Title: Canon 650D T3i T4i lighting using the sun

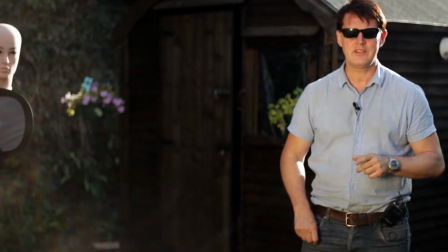it's been a nice sunny day today,
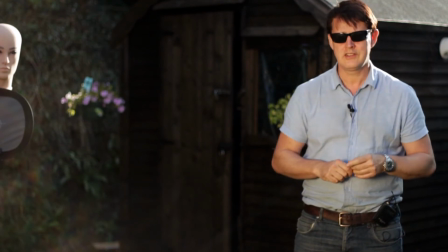so I thought I'd make use of the opportunity to actually use the light to set up a nice looking kind of look in video.
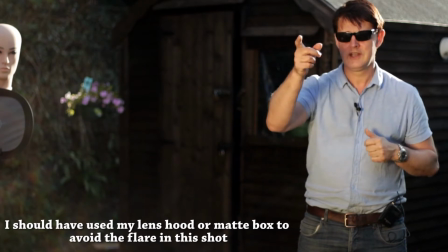And what I want to do here is use the light for two jobs really. One is to give a main key light using a reflector here that will light the front of me,
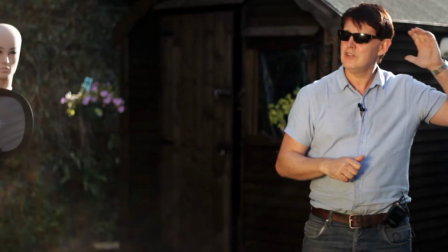and as the sun is behind me, to use it also as a backlight or a hair light.
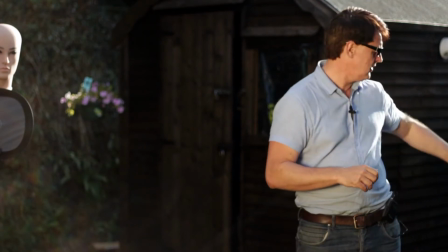So the job, by doing that, it should set me apart from the background,
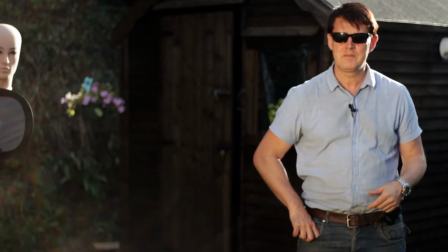which is handy here because it's not particularly nice, the background, and to keep the interest on the subject in the foreground.
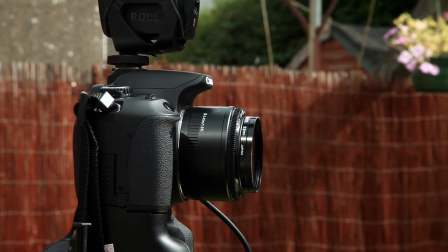Also, I've got the 1.8mm, the 1.8 50mm Canon lens wide open, so that should also help to
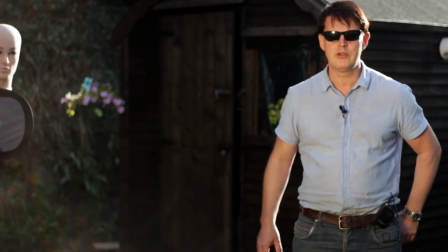distance myself from the background, in that the background should be a little bit out of focus as well. I'm not very far in front, only about 6 foot.
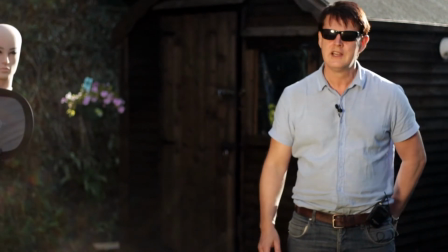There's not a lot of room in this particular garden. So that's basically it.
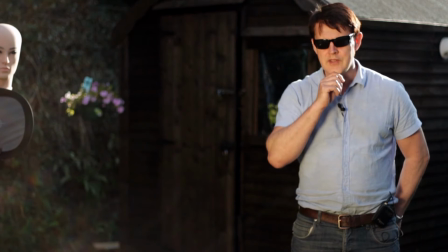And we're going to have a look at something you need to know regarding exposure on the camera, and that's to get the correct exposure here, to use the spot metering,
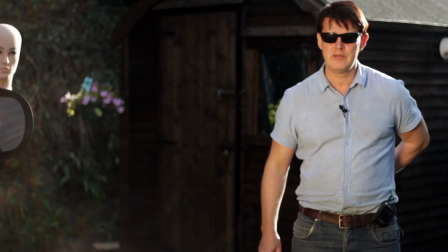and that's available in the photographic mode on the camera rather than the video, but I'll show you how you can use it in the video mode as well.
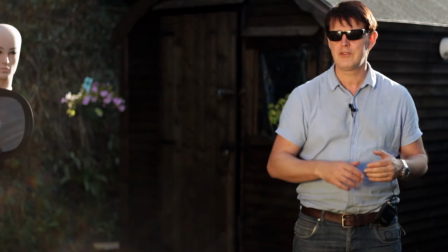So that's what we're going to look at today, and it's fairly cheap to do. Just need a reflector. I'd advise you getting a stand, a reasonable stand, clamps and a sandbag. Today it's been quite windy, so I mean that's going to fall over unless you have something to securely to hold it with.
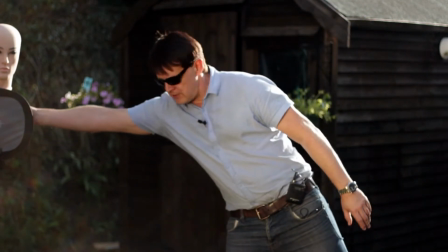Not having the luxury of having an assistant, I'm stuck with it. Also, you might find useful if you're setting up your own shots is the dummy's head.
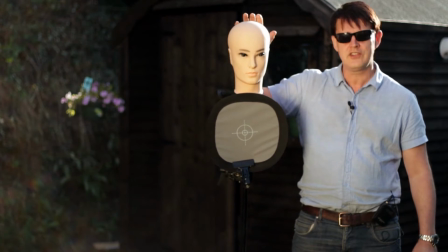This is the Bruce Willis model, and it's very handy if you're shooting on your own or setting stuff up, in that you can set exposure,
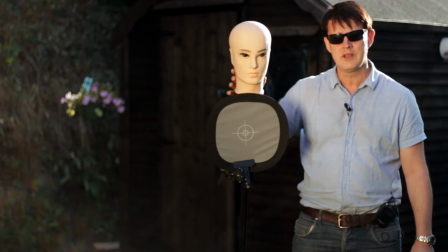composition and focus as well using that. This one's I've just stuck it on a light stand the same height as myself, and I've also clamped underneath it another very useful tool,
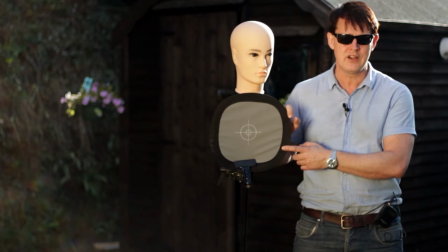which is this mid-grey card, photographic grey card, 18% grey.
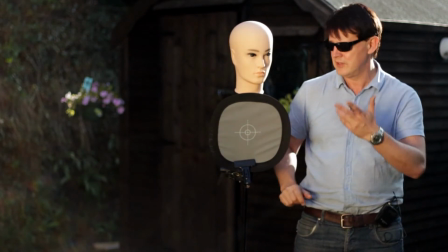You can buy them very cheap, all these items, and you can buy this on the internet cheap,
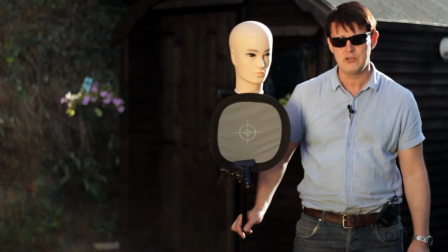and I'd really advise getting that because it really helps you setting the exposure, and we'll see why as we come and set the exposure in this scene.
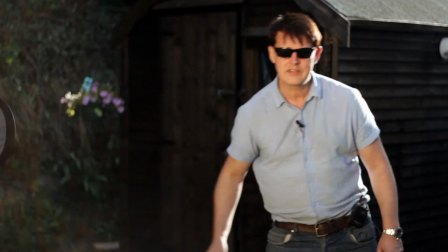So that's everything. So let's have a look now at setting a scene up.
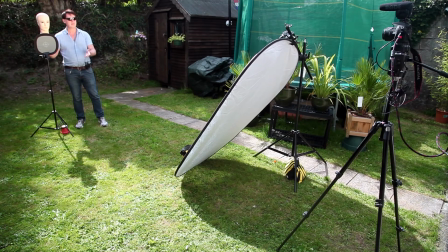Okay, the first thing you need to do is to position your subject.
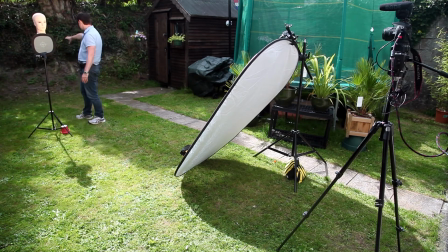So I've just stuck it probably around about, I would guess, 9 to 10 feet away from the background. You could try it a little bit closer, but the nice thing about having that sort of a distance there, it makes it slightly blurry if you set your aperture wide on your lens.
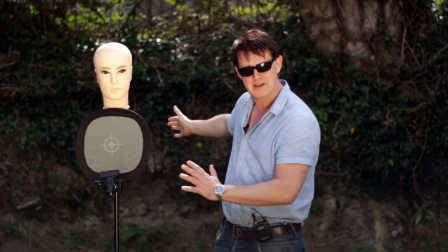So it's good to have a distance from the background, just because the effect, it makes the subject stand out much better, in my opinion.
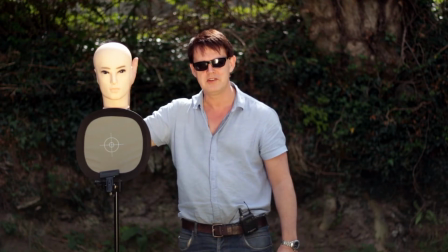So that's the first thing. I've obviously set this to be the same level as my head, so it's easy for me to actually focus plus do the exposure on it.
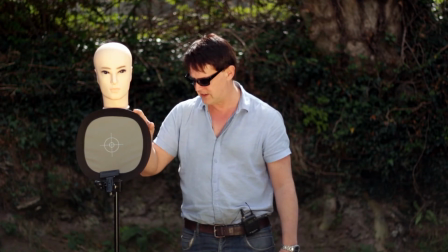And this grey card we'll have a look at in a second as well. So that's it, basically on a light stand.
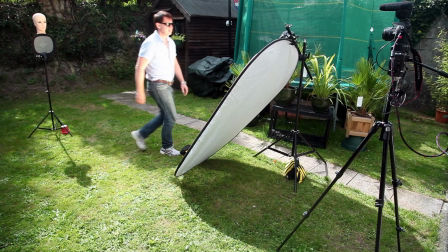And here, we come over here, you'll see what you want to do here is with your gold reflector.
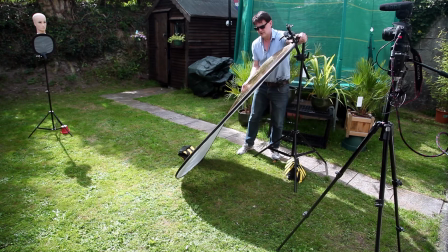I'll just take it off here for a second, off the clip here.
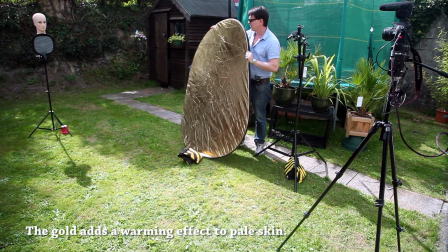And you can see there, it's a gold reflector. And on the reverse of this particular one is a white reflector.
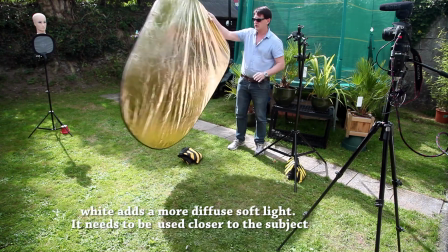I quite like the gold because it projects a little bit further.
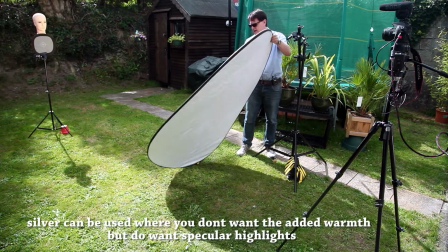So with this, I've just attached it to a clamp here, and what you want to do is just test where the light goes,
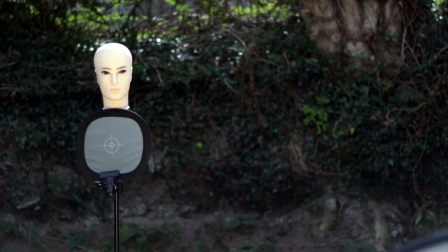and you can see there as I move it around, it hits the subject at a certain angle from the sun,
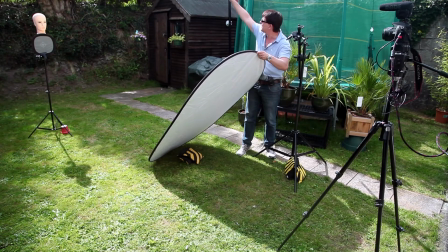which is pretty well sort of probably around about 1 o'clock up ahead there behind.
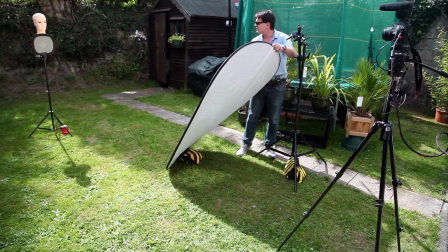This is a south-facing garden here, so having got the right angle there, I'm just going to attach it now to the clip.
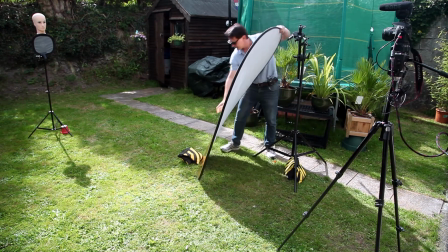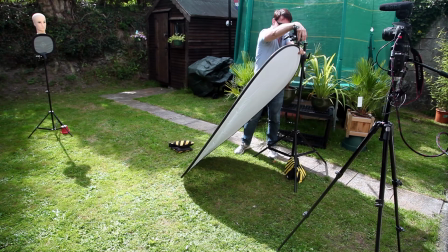Check that's positioned correctly again. Just get it in place. I'm going to put a
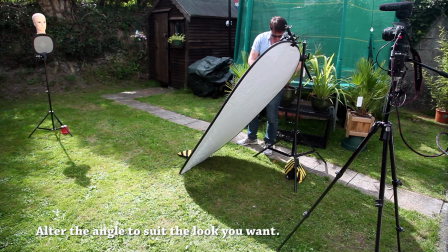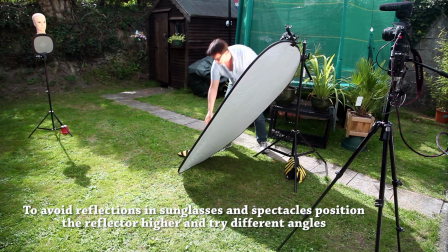just to put it in place, you can see there, you can just fine-tune it a little bit. It's the hardest thing about it, one of these.
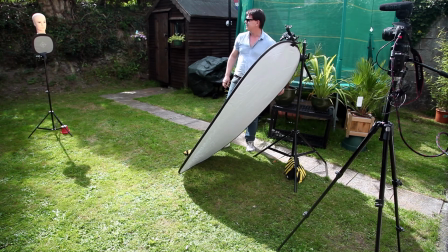And that's it, because I haven't got an assistant.